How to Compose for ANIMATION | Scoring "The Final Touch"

Okay, so there is a lot to get through here, and there's many elements that we could talk about, so I'm first going to just talk about the spotting session. And the spotting is when I'm looking through this animation. Sometimes you do it with the director, and you basically determine which parts you need to actually emphasize in the music.
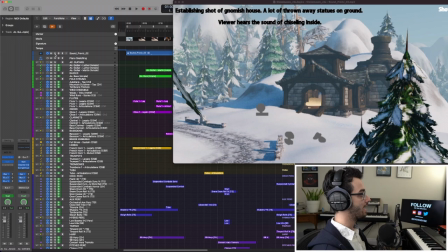141s
So it's the primary hit points. So let's first go through, play the animation without any of the music, and you'll notice that the animation wasn't complete when I got it, but pretty darn close. This is really well done. So, establishing shot.
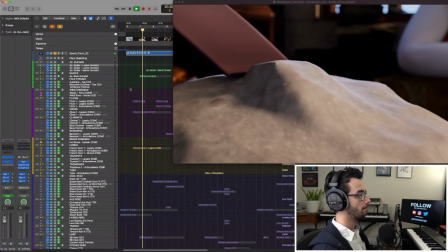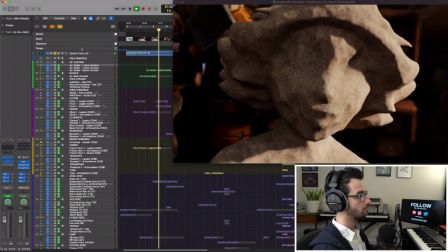160s
And we ease into him. And we have this reveal. Now, I've talked about this before, but whenever you have a zoom out or zoom in, it usually indicates some kind of significance.
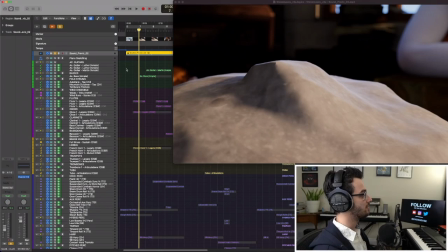170s
I like to accent that. So the establishing shot, I wanted to basically have some sort of music just to tell us the general mood.
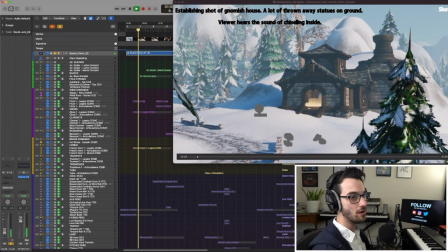178s
And the mood I wanted to go for was something kind of warm and cozy. Then he's chiseling.
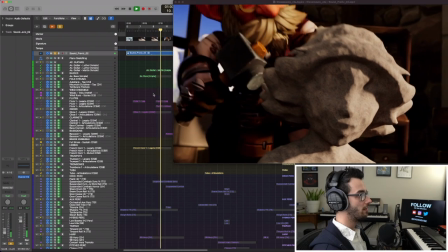185s
And then at the zoom out, I wanted a reveal, some sort of a reveal here on the character.
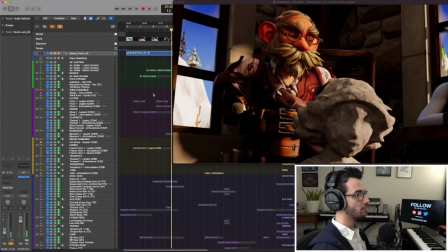190s
He's finished, or so he thinks. Then there's this mood shift when he hears the snoring and he looks over. So I wanted to have some silence or something to change that part.
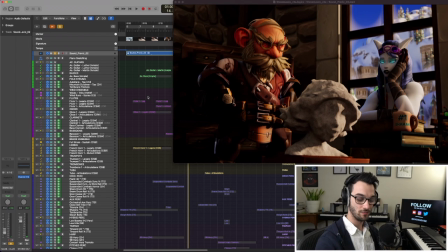204s
Now she's being a little cheeky. That's the adjective I would use, always finding the right adjective.
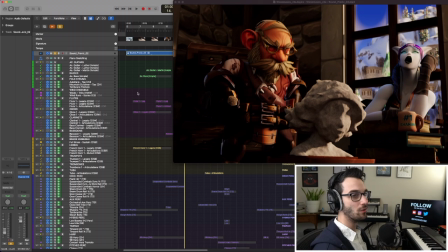208s
So she's kind of just, you know, bored, but kind of getting on his nerves.
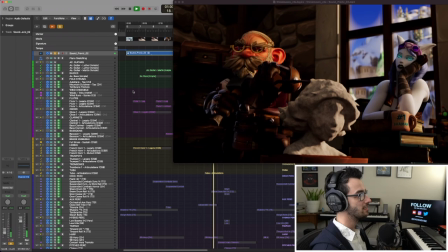217s
She points, you missed a spot. He looks, he goes, oh my gosh, I did. And then he's going to chisel it and it breaks. Now, I think maybe there was a magic spell involved in here. I actually wasn't quite sure, but either way, I think the way I composed it, it worked out.
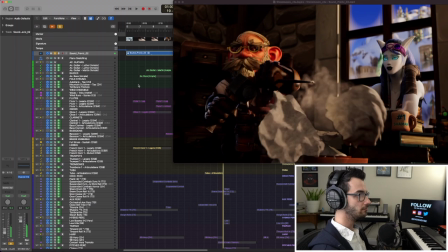232s
So we have this shift here. Now look at the shock on his face and the way he kind of like locks up when that breaks. And he goes to close his eyes, so he's going, like hoping it doesn't collapse, and it does. These are all important moments that we're gonna accent in the score.
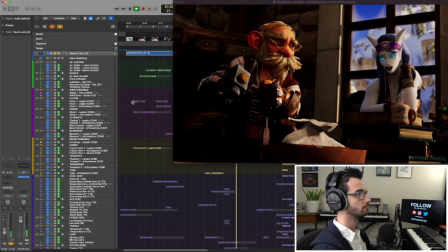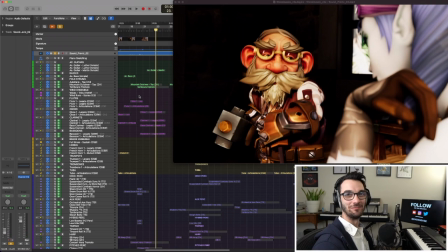260s
Now that would be sheepish. He's like, my bad, oops. So we need something kind of cutesy there.
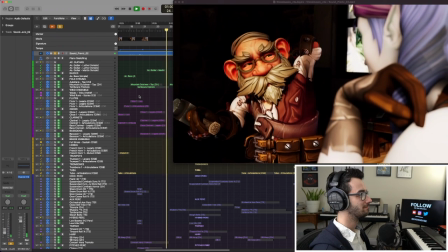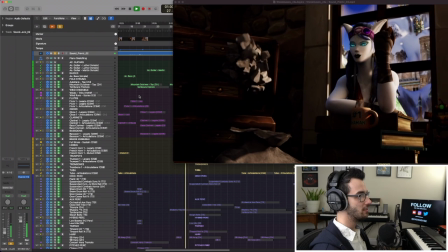271s
She looks away, she's thinking, and then she decides to help out a little bit. Or so we think.
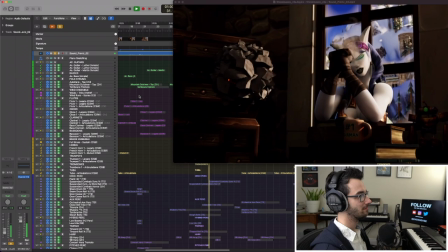Okay, big fade to white, so it's obviously something that's kind of like, oh my gosh, what could it be? And remember that the gnome doesn't know yet, so the challenge with this is even though we've score this, if we're scoring this, we'll know what it's gonna be, but we don't wanna give that away to the audience. So for now,
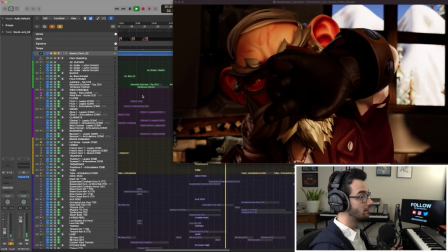301s
shock, surprise, awe, wonder. He looks, and it's her.
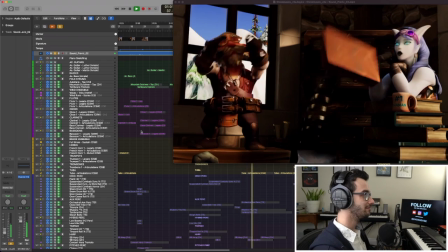308s
So a little comedic stab there. Now here he's kind of just like, he's at it.
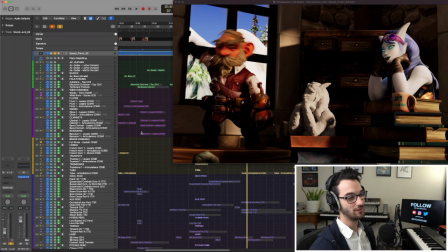315s
He's at the end of his rope. He's like, come on, seriously. And so I wanted to have something that would feel a little bit like grump-ish, grumpy.
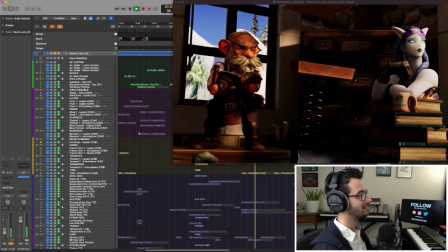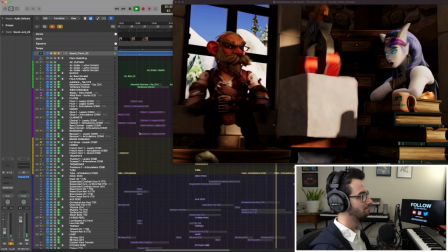328s
Okay, dropping the block down. Obviously a little thud there.
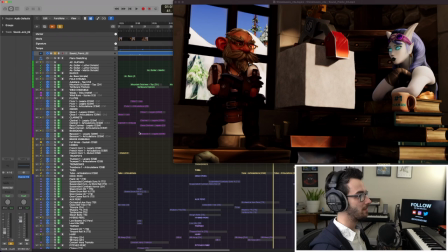334s
We didn't have the sound yet, but boom.
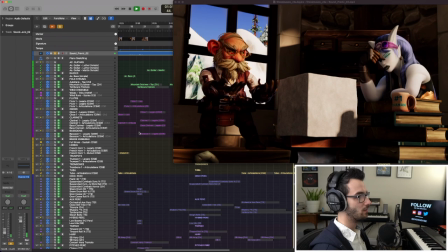339s
He's like, would you like to try that again?
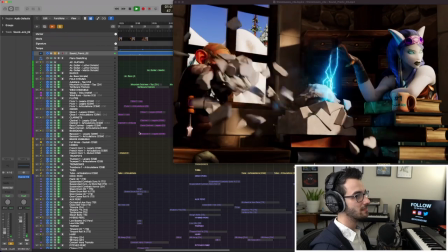345s
And then she's kind of exasperated, but she does it anyway, right? So initially when I had scored this sequence, I actually way overdid it because of the lightning. I was hitting the music really hard and actually so hard that it scared me when I re-listened to it. But we toned that down a little bit because even though there's power on the scene, look at her expression.
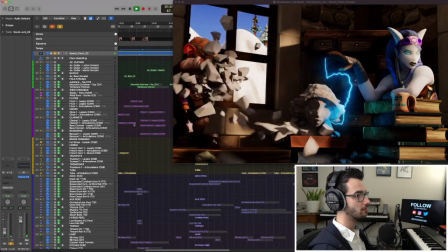364s
It's not powerful. It's bored. He lands.
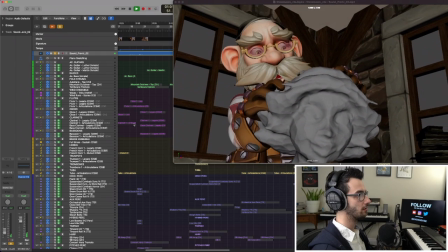371s
Now the moment of truth, he looks up. Oh, it's done.
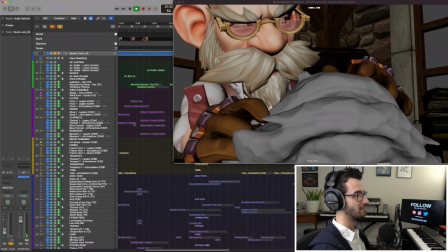375s
And then the spot's still there. So he's like, are you serious? And that's where it ends. I think it was also designed potentially to loop. So that was something we considered doing, but opted not to in the end.
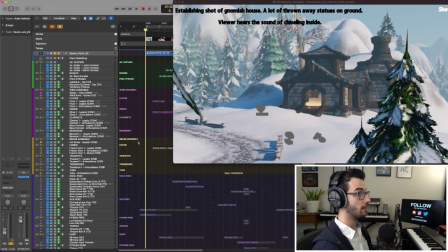384s
So we've covered all these spotting points. Now there's quite a few here because it's animation, and animation does tend to have a lot of different spotting things. So you can approach animation two ways. You can go like kind of just, I'm gonna write a song and then hit a couple little points, or you can do what's called Mickey Mousing, which is where you really accent things. And in this case, I don't normally Mickey Mouse, but for this animation, I thought it would be the right choice because it has so many moments that need hitting and there's no dialogue. So we need to make sure that it's very clear what the intentions of each character are at any given time. So now let's talk about the composition process. So the opening, we want to be a nice establishing shot.
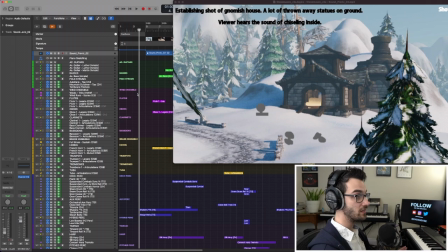421s
Like I said, Christmassy, wintry, warm, cozy.
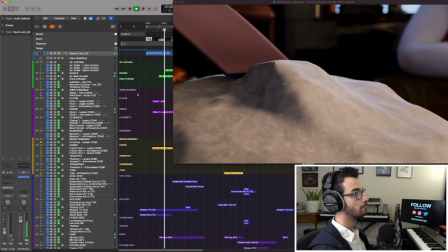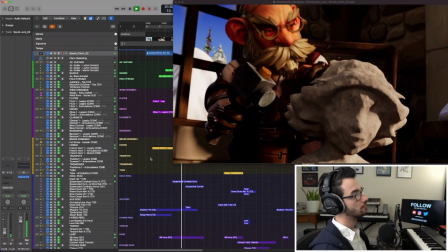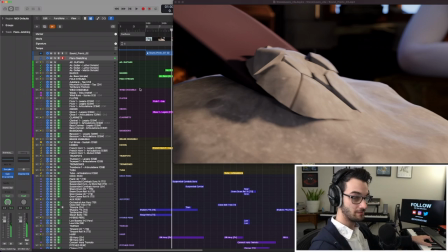440s
So on a musical level, that's E flat major with some extra colors on the top. So it's like E flat major 7, add 9 to A flat. So it's actually just like a 1-4, which is a really cozy, warm sound.
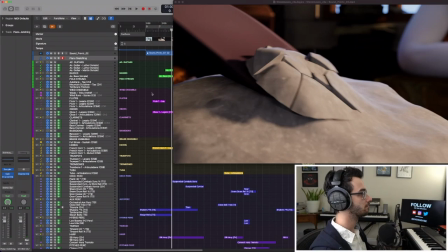463s
So I want it to feel gentle and soothing. So that's where we start. And I used oboe because I thought that was kind of, again, a cozy color.
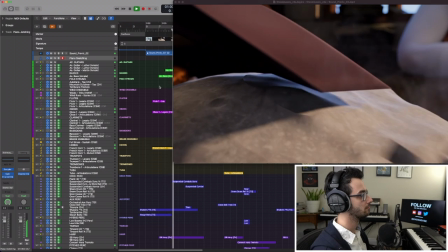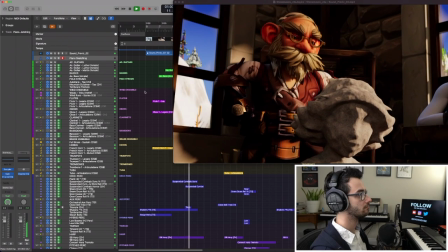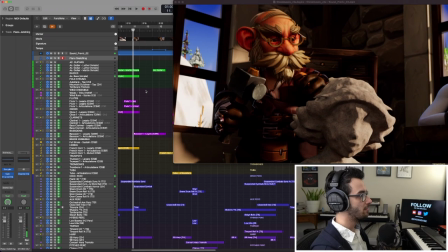481s
Little gap there when he thinks he's done.
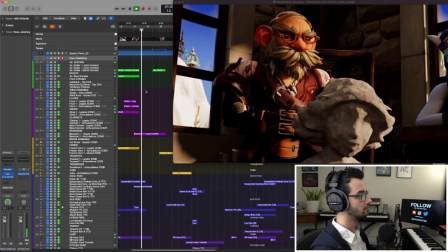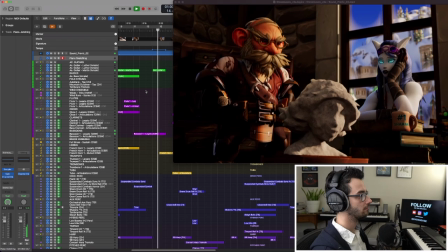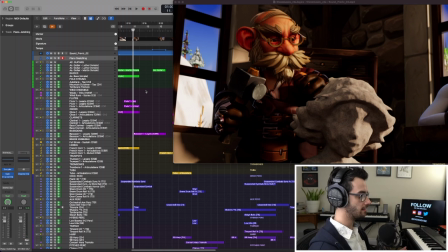493s
Okay, some tremolo to add some suspense. And then the color that we move into now is a half diminished. So that there is E flat, F, A flat, B, E flat. So it's F half diminished. And that creates a sense of uncertainty, like where are we gonna resolve to next? The modulations in this piece are really important because they help drive the story. So as we modulate to each little spot, we think we're in a new kind of marker in the story, for example.
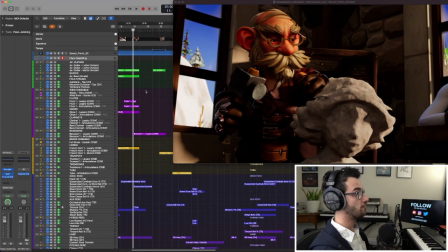525s
So this is our first one where we don't know where we're gonna go.
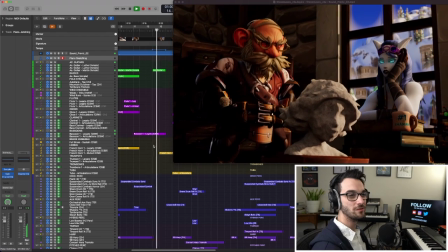532s
The bassoon outlines her yawn too.
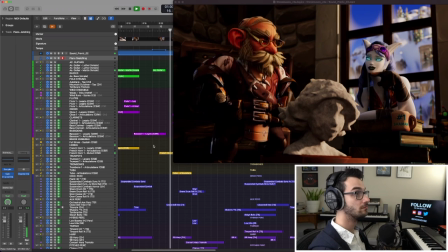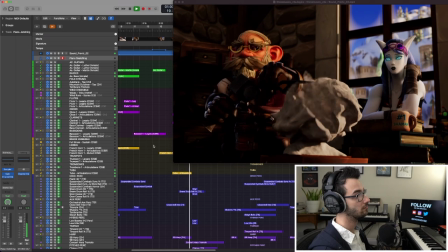Okay, couple moments there. So now we move to another half diminished chord, which would be, I think it's G sharp half diminished. So we were F, and then we move to G sharp. So we just moved up a minor third. It's actually a really common technique to use in film scoring. And that just makes us feel like there's another level to this. Now with this chord, I orchestrated a French horn, a muted French horn, which I love that color,
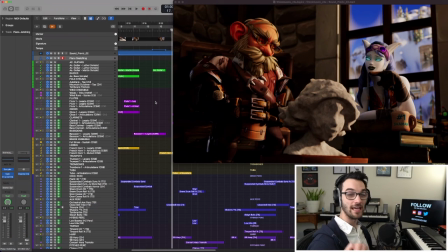575s
to swell up to basically kind of get ready for that moment where he's in surprise and needs to fix something,
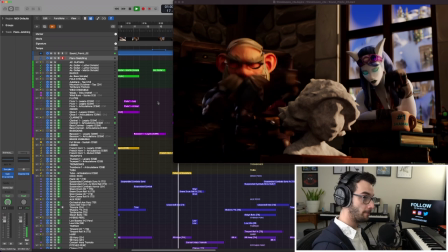581s
so. Now we had kind of a blump, blump, blump, blump, blump, blump, blump, blump, blump, which is anticipating the moment where it's going to break, but it's also creating a sense of urgency for the character. Like, I need to fix this. Come on, let's go. So that's where I gave that pulse.
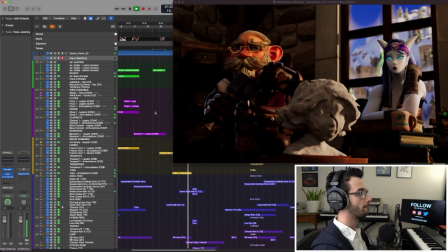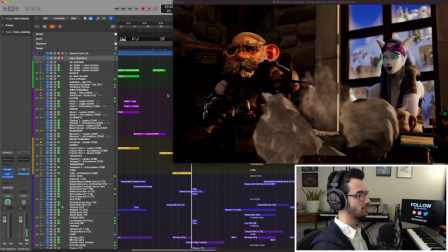605s
Then we have that flute trill, obviously, representing what's going to happen. Is it going to break?
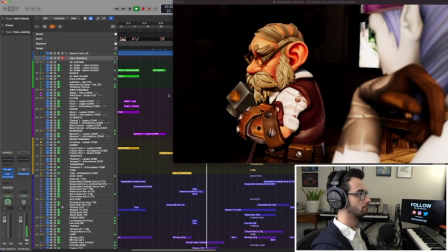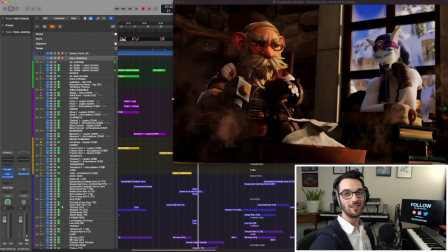618s
Now for that spot, we had the bassoon, which kind of feels a little cutesy.